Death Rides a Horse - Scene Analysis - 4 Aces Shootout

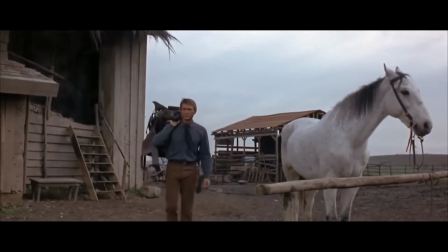0:51 Welcome to our Anatomy of a Scene video essay, narrated by cinematic arts students Donnan and Liam Donegan. The scene we have chosen to analyse is Burt Kavanaugh's death from the 1967 spaghetti western Death Rides a Horse.
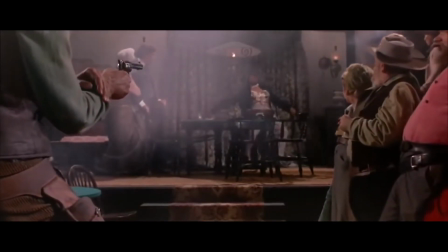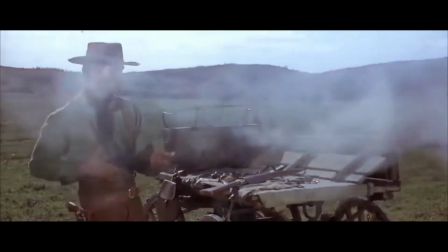1:11 After watching his family get murdered by bandits, Bill Masita trains for over a decade to avenge them, mastering his skills with a revolver.
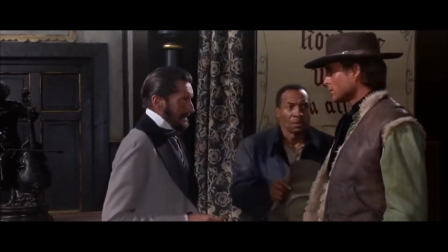1:24 After a previous run-in with Kavanaugh, Bill suspects that he's in fact Four Aces, one of the bandits that killed his family at the start of the film.
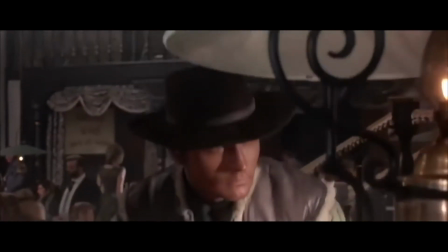1:31 This scene takes place around 45 minutes into the movie's runtime and acts as the first time Bill takes on one of his targets.
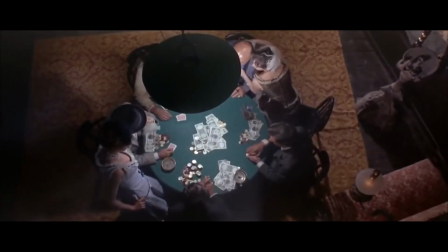1:38 From the very beginning of the scene, we can see an emphasis on both mise-en-scène and lighting.
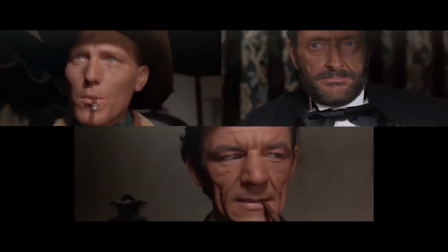1:44 Actors are adorned with period-based clothing. Cowboy hats and ribbon ties are worn by gruff, older actors as they sit and play poker in a saloon.
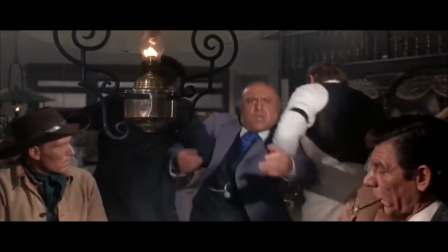1:53 Smoke fills the air as patrons take puffs on their cigars, straddling working women in their laps.
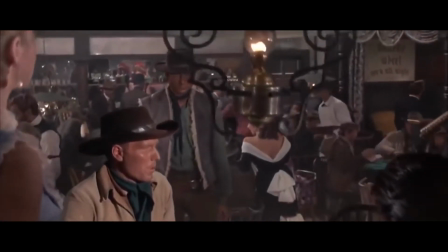1:58 The piano player performs a number for a jeering and joyful audience of drunks.
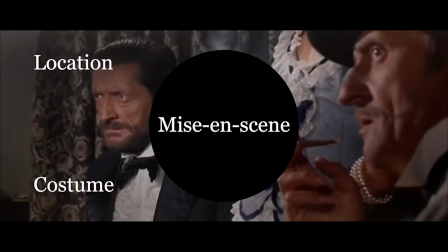2:07 The location, the costume, the performers, the sound,
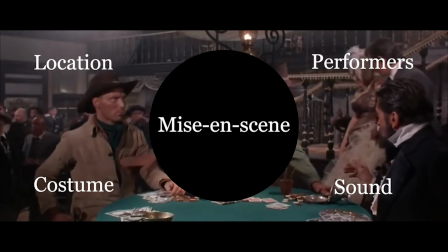2:11 every single aspect of this film communicates its genre directly to the audience, instantly defining this picture as a spaghetti western.
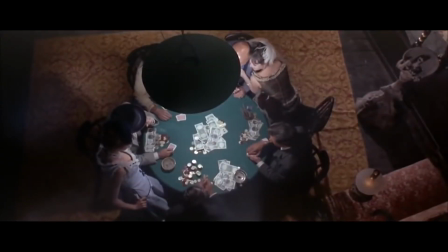2:19 As mentioned earlier, the lighting also plays a vital part in this scene. As you can see here, the poker table is illuminated by a singular light source being held directly above the table.
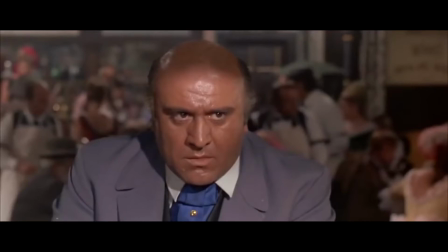2:29 Not only does this create a focus on the central characters, clearly making them distinct from the background, but it also adds symbolic depth to them as well.
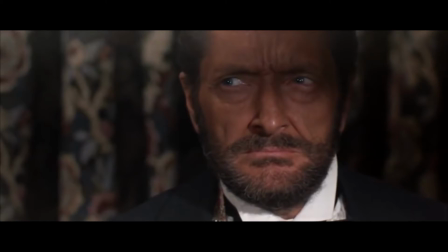2:37 Notice how in this shot, Kavanaugh's eyes are shadowed, making him more sinister and ominous.
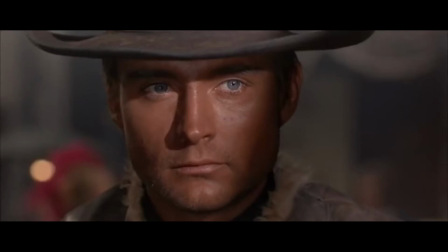2:42 If you compare this to the next shot, a close-up of our hero, Bill, we can see a clear difference in how this shot is lit.
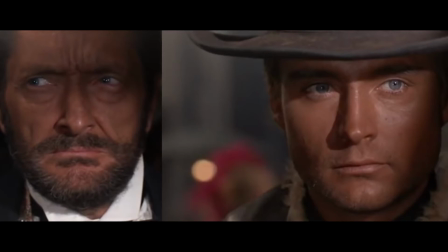2:50 Bill's face is brighter, more open, his eyes piercing. Although some shadow still covers his face, he comes across far more direct and powerful than his shadowy opponent.
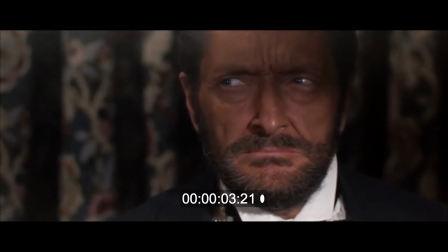3:00 Both these shots are held for around 3 to 4 seconds each, a clear editorial choice to emphasise the tension and build-up between these two characters.
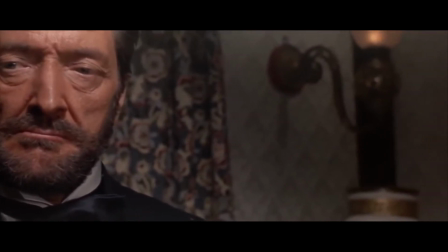3:08 What follows next is a 360-degree camera spin, a camera technique allowing everyone's facial expression to be shown directly to the audience.
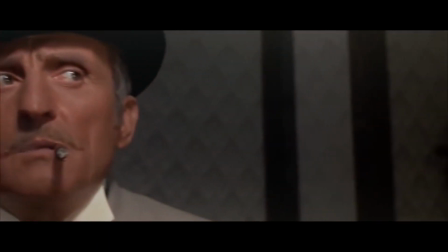3:17 This technique is again done to build up more and more tension in the scene. It's clear to everyone at the table that this situation may escalate to violence at any time.
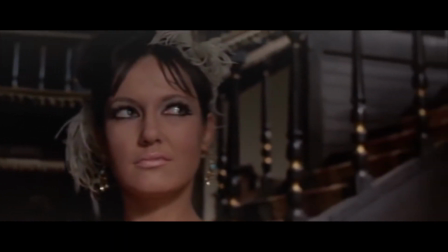3:26 Lighting is again used to shadow certain characters around the table, making them look untrustworthy and dangerous.
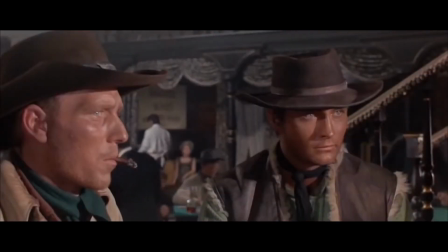3:34 How many? I stand.
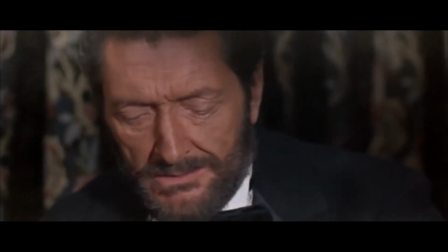3:39 Here we see a return to the previous shot reverse shot technique, with close-ups on both our central characters.
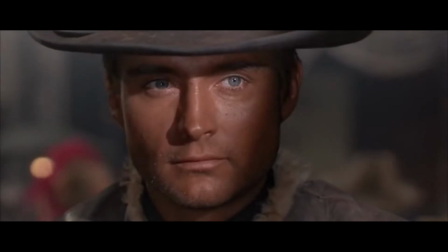3:47 Although their dialogue could have easily been filmed from a wider shot such as this one, the director, Giulio Petroni,
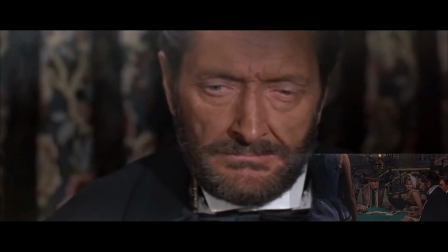3:53 decided to return to this close-up, cutting out the rest of the saloon and putting the audience's focus directly on these two,
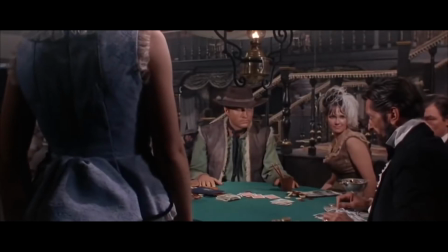3:59 greatly adding to the scene's rising tension.
Neither do I.
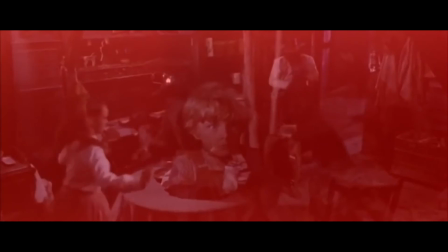4:08 After a close zoom in on Kavanaugh's chest to emphasise the sudden reveal that he's in fact Four Aces,
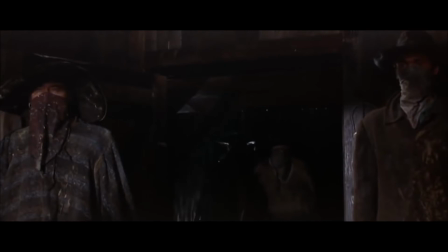4:13 we then cut back to the start of the film, only this time it is presented to the audience in a different form.
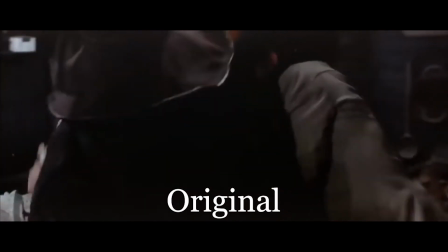4:19 Instead of the straightforward original wherein we see the events as they took place, we now see the events from the perspective of young Bill.
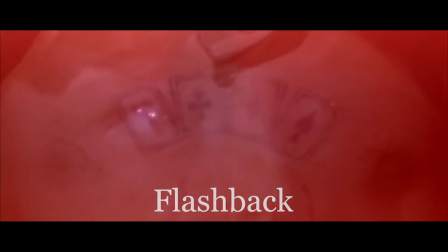4:26 A red tint is placed over the scene to draw attention to his panicked rage. His eyes are overlaid across the scene to show that he watched in horror as it all happened. We also hear a deafening chorus of clattered instruments play over his memory, communicating his overwhelming panic and fear.
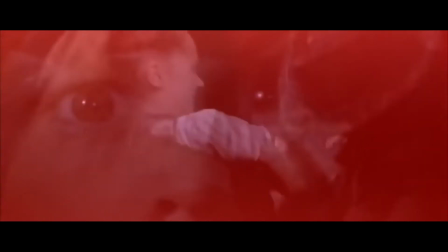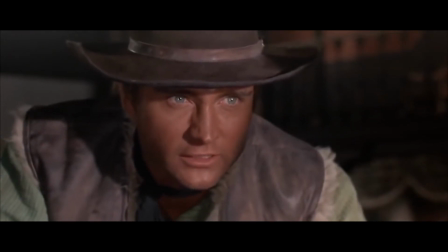4:50 With this combination of editing and sound, Petroni is able to recreate a sense of fear and panic in the flashback.
But you forgot one thing. To kill me.
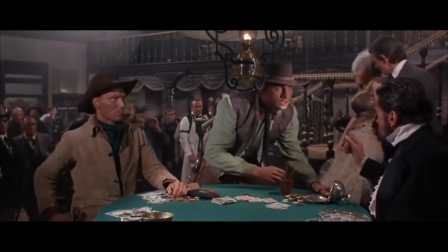5:06 The room is notably silent. The piano player and the saloon patrons have all stopped what they're doing.
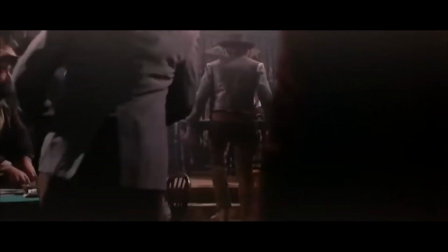5:14 Not only do they have the attention of everyone in the saloon, but this silence also raises the attention of the audience as well.
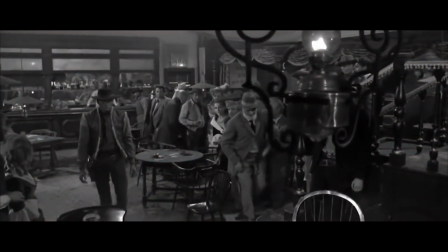5:23 The following is a great example of how the combination of sound,
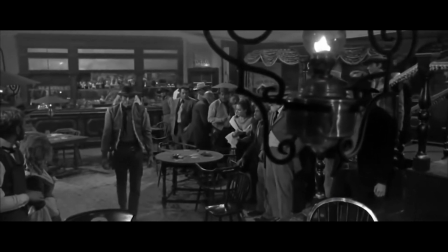5:27 editing and camera all comes together to create a scene in its entirety.
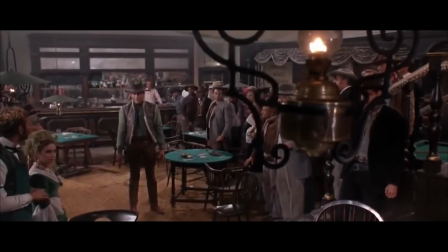5:33 Piano player, hit 3 notes.
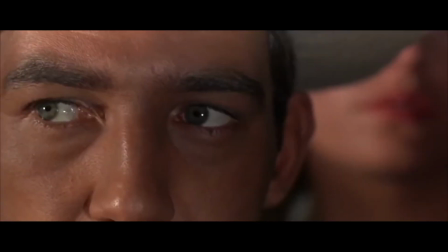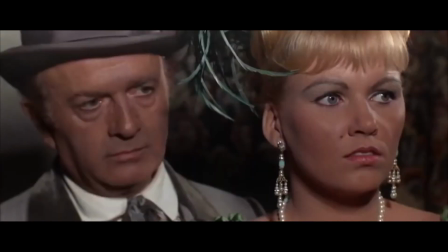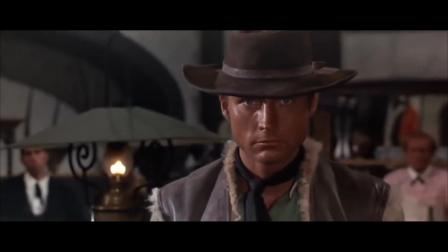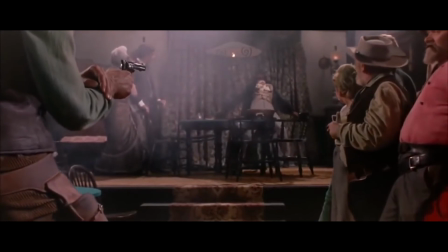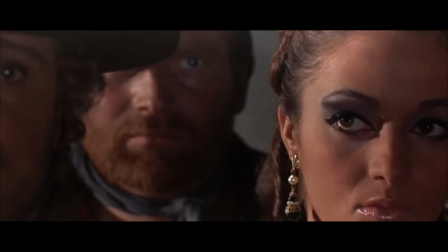6:25 As the pianist hits his resounding 3 notes, we cut to extreme close-ups of witnesses. The cameras focus on their eyes, showing them stare in anticipation of the draw.
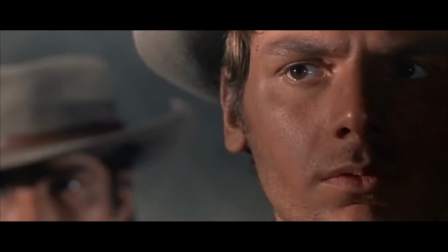6:39 A quick edit between several patrons, showing how many linger and wait.
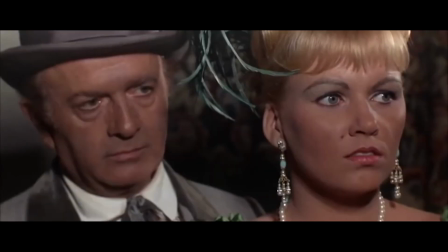6:44 Another strong note hits. We see more faces, more eyes. Tension rises further in the audience as the draw gets closer and closer.
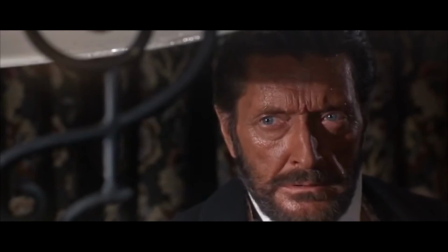6:53 Kavanagh looks down at the revolver. We see it lie just out of reach.
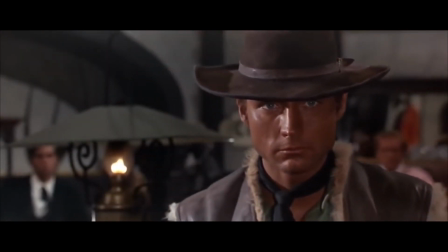6:58 The pianist holds off on the 3rd and final note, giving the audience time to not only soak in the tension, but to also wonder themselves what the result will be.
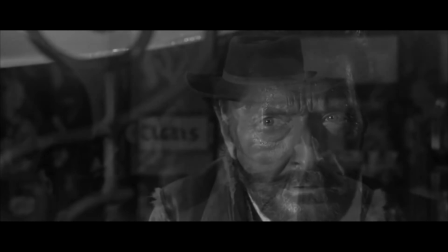7:10 Will Kavanagh be able to reach the gun in time? Will Bill be fast enough to get to his first?
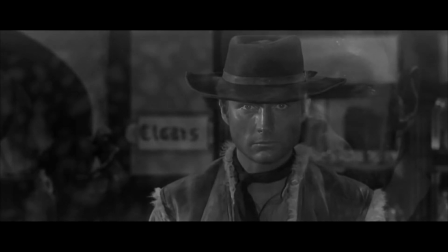7:17 Will he exact his revenge, or will his journey be cut short? The piano and pianist himself is lit red. This final note means certain death for one of these characters.
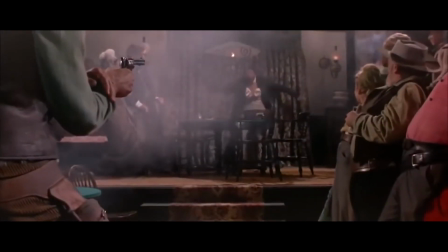7:33 The sharp, whistling bullets fill the air, and Kavanagh is shot dead.
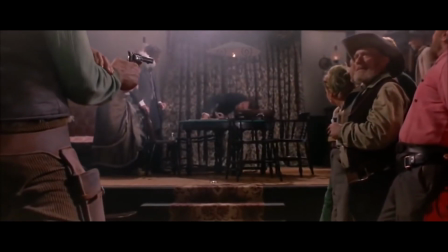7:38 His over-exaggerated reaction to being shot is only standard for the Western genre.
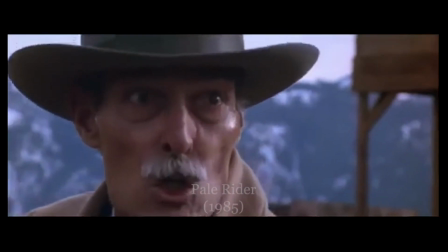7:46 You!
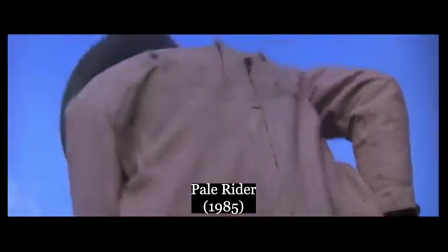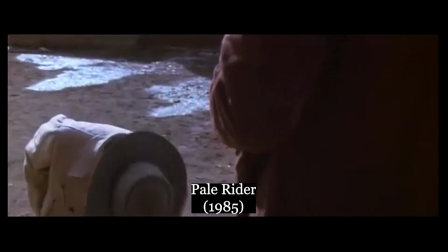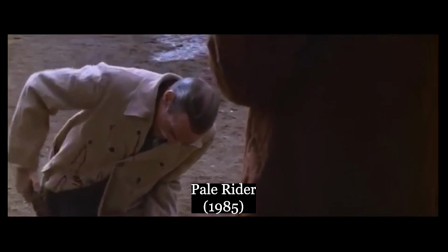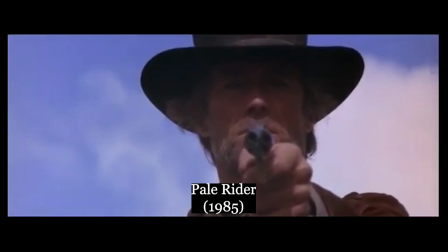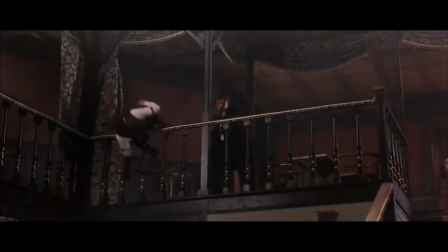8:10 More saloon guards rush Bill, all dying in some pretty ridiculous ways.
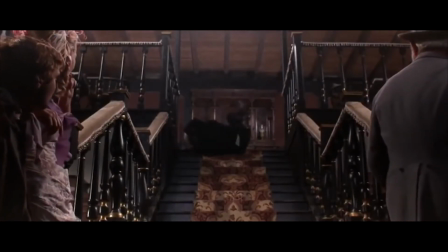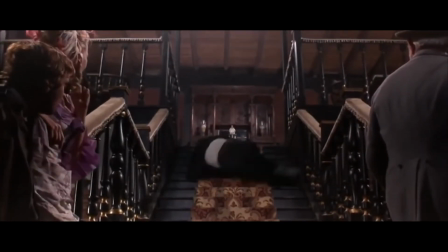8:24 This is again an example of mise en scène. The performances given by all these actors coincide with the genres,
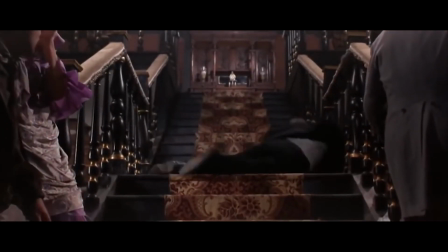8:32 as over-the-top deaths had become somewhat of a staple during the 60s era.
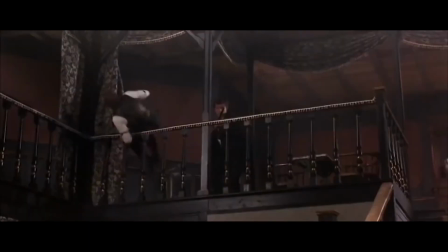8:38 Another aspect to note about this scene is the way it's been edited.
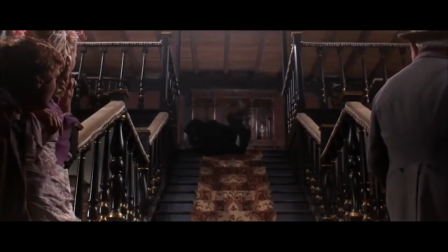8:44 Rather than absolute chaos being shown through fast cuts, we're instead given a slower, more casual shootout.
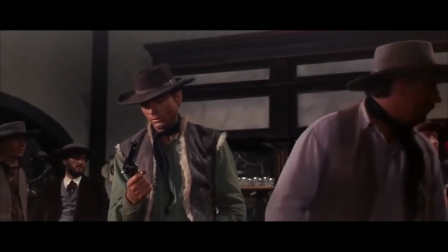8:52 This editing choice again adds to the overall mise en scène of the picture.
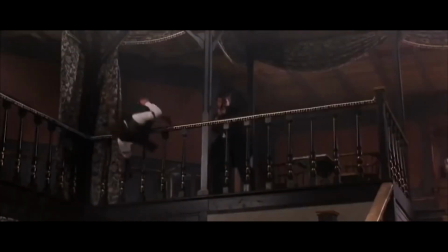8:56 The gunfights and killings were everyday occurrences during the Old West,
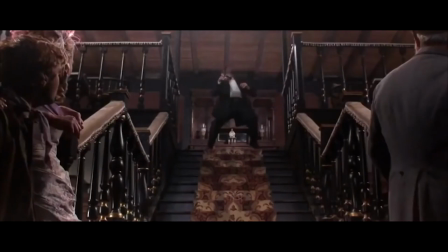9:01 and I believe Petroni wanted to show that through a slower paced gunfight.
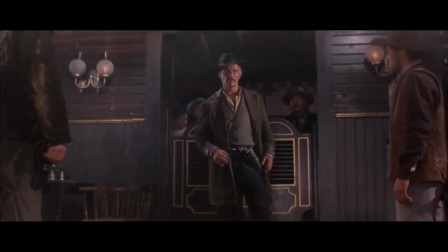9:07 One of the last shots featured in this scene is a wide shot of Lee Von Cleef's character, Ryan.